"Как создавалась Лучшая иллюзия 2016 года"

You guys like optical illusions? Here's one you might be familiar with. It's called the Thatcher effect. Upside down, this looks like a perfectly normal photo of the Skeptic's Guide to the Universe podcast co-host Jay Novella. But if we turn it right side up, ew, right? Other optical illusions can be quite elegant. For instance, the ambiguous cylinder, rectangles and circles illusion by Kokichi Sugihara.
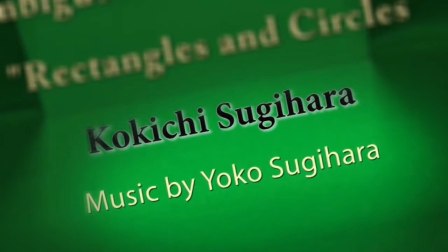(0:25)
I couldn't get clearance for the accompanying music by Yoko Sugihara, so I'm going to approximate it with my own original composition.
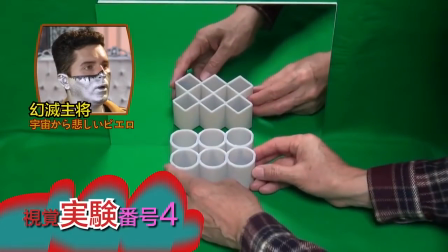(0:35)
The video shows various round cylinders reflecting in a mirror as square cylinders and vice versa in different combinations.
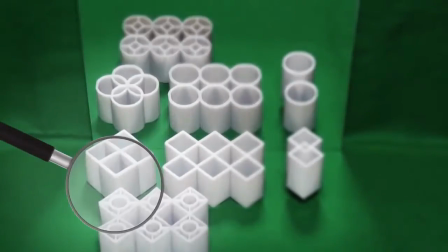(0:43)
Seems like it could not have been done without some sort of visual effects, but amazingly, it was.
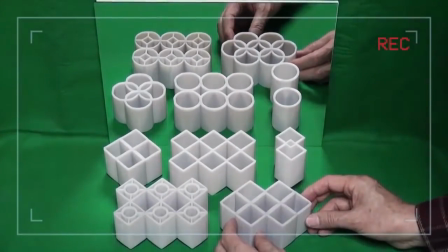(0:48)
This is just a mirror, and everything was captured by the camera as it appears. How was it done?
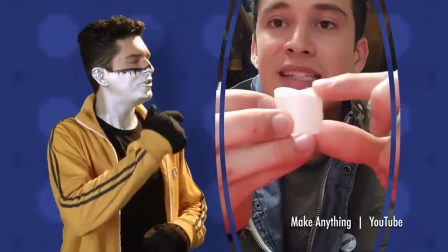(0:54)
Well, a busy little 3D printing beaver was quick to demonstrate the basic technique, so very quick. But some questions still remain unanswered, like how was this piece done?
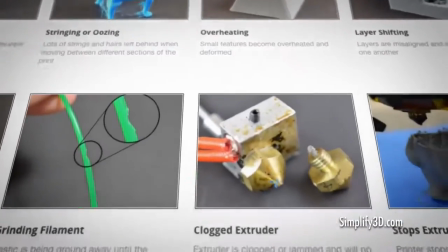(1:07)
And why are 3D printers still so terrible at the thing they're designed for? So let's figure out exactly how the illusion works and explain each object featured in the video using nothing more than state-of-the-art computer graphics.
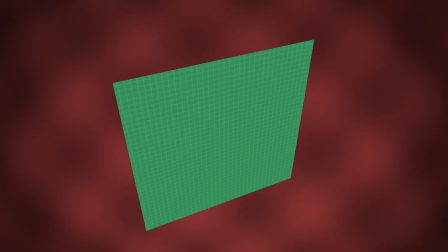(1:19)
Here's a flat square. We can depict it rotating three-dimensionally in a 2D video with perspective cues.
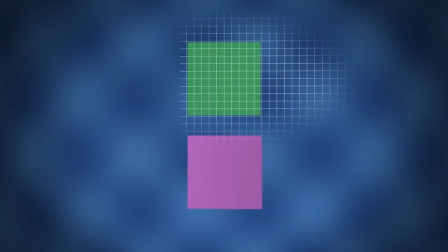(1:26)
But these cues are ambiguous. You might be looking at a square straight on, or a trapezoid at an angle.
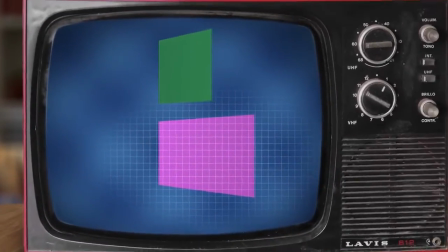(1:32)
In 2D, there's no way to know for sure.
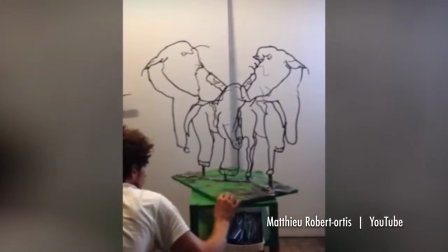(1:34)
By using an object's shape to counteract perspective, we can secretly encode a completely different shape in the same object.
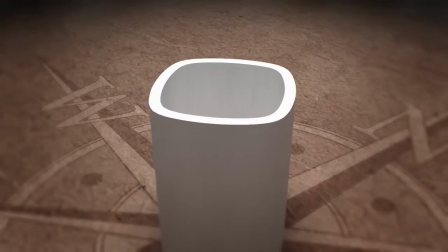(1:41)
The ambiguous cylinder is ambiguous because it's neither round nor square.
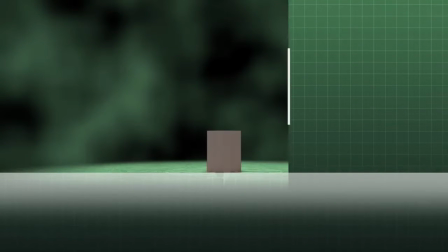(1:46)
It's halfway in between, and it can be nudged to one extreme or the other by the perspective of the angle from which it's viewed.
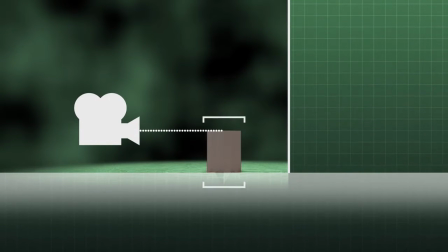(1:53)
We have to decide on this angle before we can modify the cylinder's top and bottom to make the illusion work.
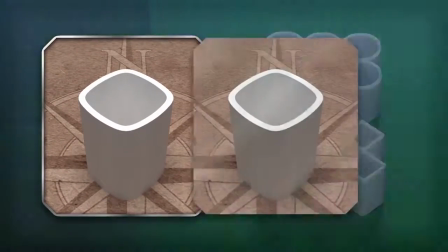(1:57)
Let's use 45 degrees looking down, just like in the video. The mirror reflection is the same 45-degree angle from the opposite side.
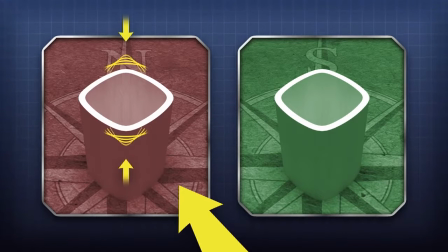(2:04)
To make the cylinder look more round in this view, we need to flatten the top and bottom corners while stretching the side corners vertically.
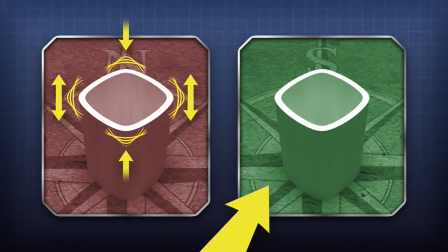(2:12)
Coincidentally, to make it look more square from here, we need to pinch the side corners while stretching out the top and bottom.
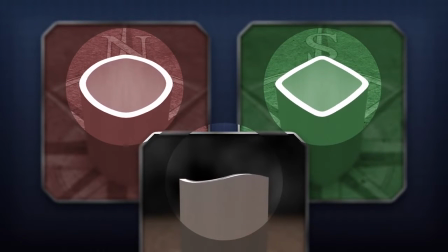(2:18)
Both adjustments can be made simultaneously by distorting the edge vertically into an S-shaped curve tuned precisely for our viewing angle,
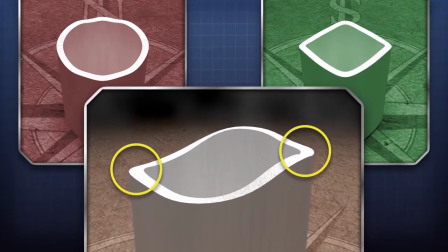(2:26)
but without rotating the edge surface. We also have to tweak the sharpness of the vertical corners for the focal length of our camera's lens. A kind of technical detail that some make-anything punk wouldn't know about. Okay, what? These kids, they put things up overnight and then get 3 million views and I'm sitting on my...
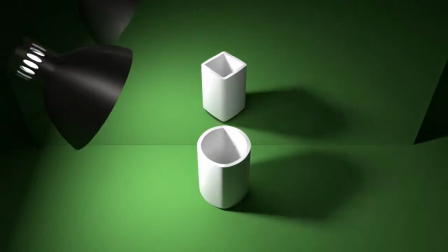(2:46)
The resulting effect is flawless, as long as we light the object softly to get rid of telltale shadows and keep the viewing angle exactly the same.
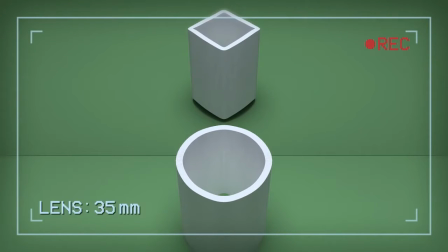(2:54)
Changing the camera's position, or even the lens's field of view, would cause the effect to break down.
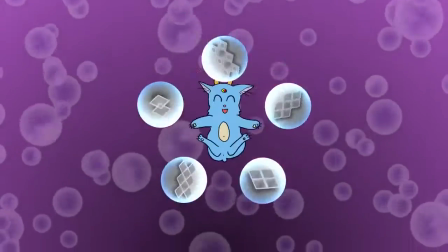(3:00)
All the different shapes featured in the video are variations of the same initial object.
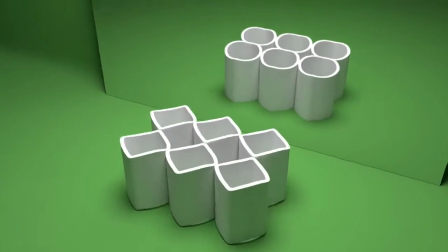(3:04)
The 6 adjacent cylinders are 6 adjacent cylinders.
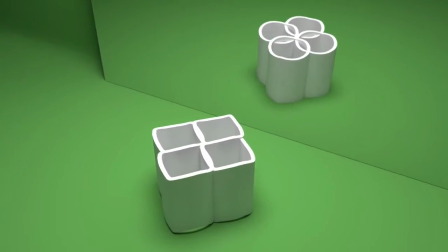(3:08)
The 4 intersecting cylinders intersect at slightly varying heights, making it possible to hide the intersection on the square side.
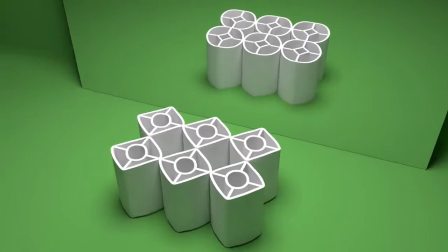(3:15)
The 12 nested cylinders have the inner ones reversed and connected with flat bridges at appropriate angles.
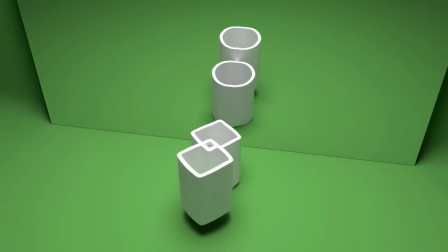(3:22)
And the 2 disconnected cylinders are actually attached at an offset
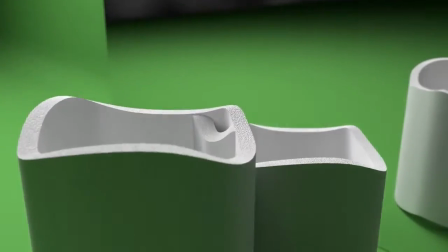(3:26)
height and use a false corner piece to make it seem like they're intersecting on the square side.
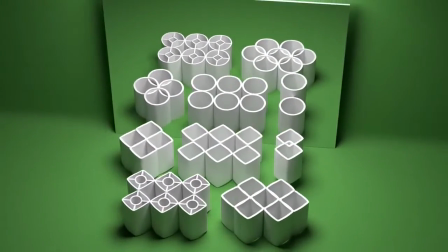(3:32)
Together, they make up a masterful illusion worthy of the 2016 Best Illusion of the Year prize.
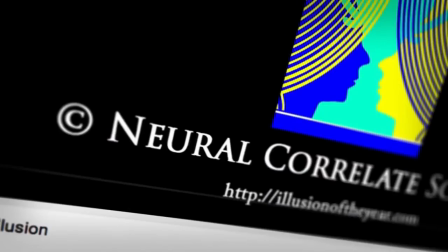(3:38)
Or is it Illusion of the Year? Correlate your neurons, Neural Correlate Society.
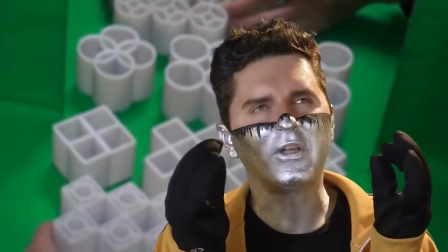(3:43)
Isn't it nice to understand something so thoroughly that you're sick of it and never want to see it again?